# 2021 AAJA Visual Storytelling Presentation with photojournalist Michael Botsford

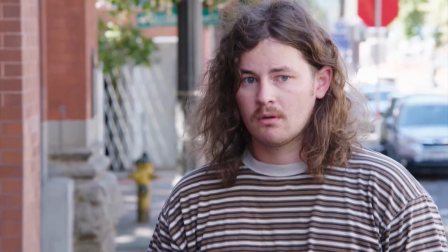Here I was shooting man on the street interviews with a field producer asking the questions.
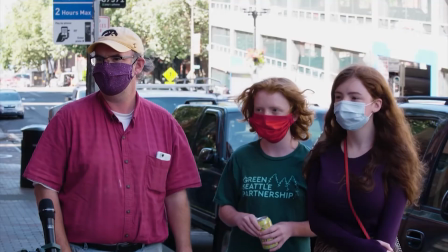So was there any sort of particular thing that you can think of where you realized that your race mattered?
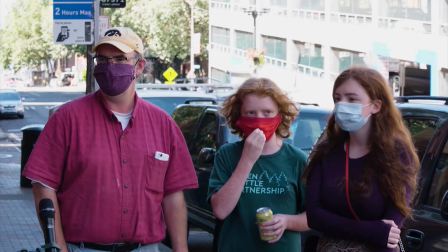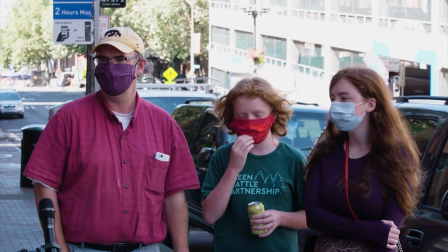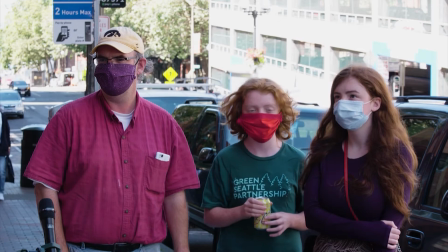I wanted the MOS to be an action-reaction moment and not just a soundbite.
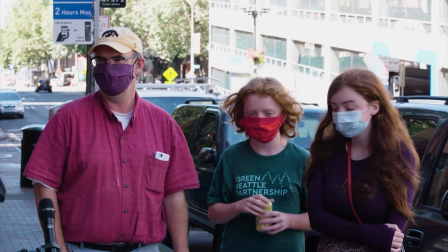This ended up possibly being the most powerful moment I captured in 2020.
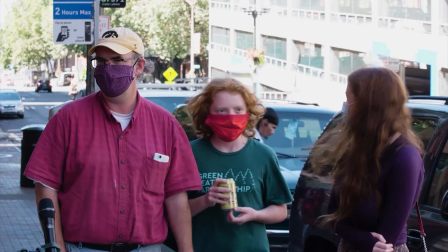Yeah, well, I'm trying to think of one. Any particular incident or
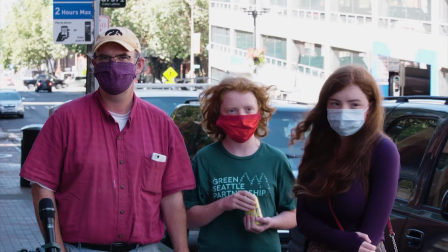Not talking during the silence was key here. It was the contrast of an answer. That silence allowed the viewer to feel the children's reaction, which painted why the story is important.
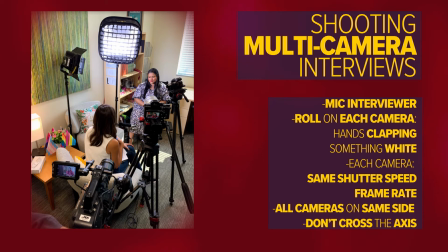When shooting multi-camera interviews, always mic the interviewer. Roll on each camera on hands clapping for syncing and something white for color correction in post in the frame. Set each camera to have the same shutter speed and frame rate to match look. And keep all the cameras on the same side so you don't cross the axis. Feel free to email me for any further explanation. Good luck.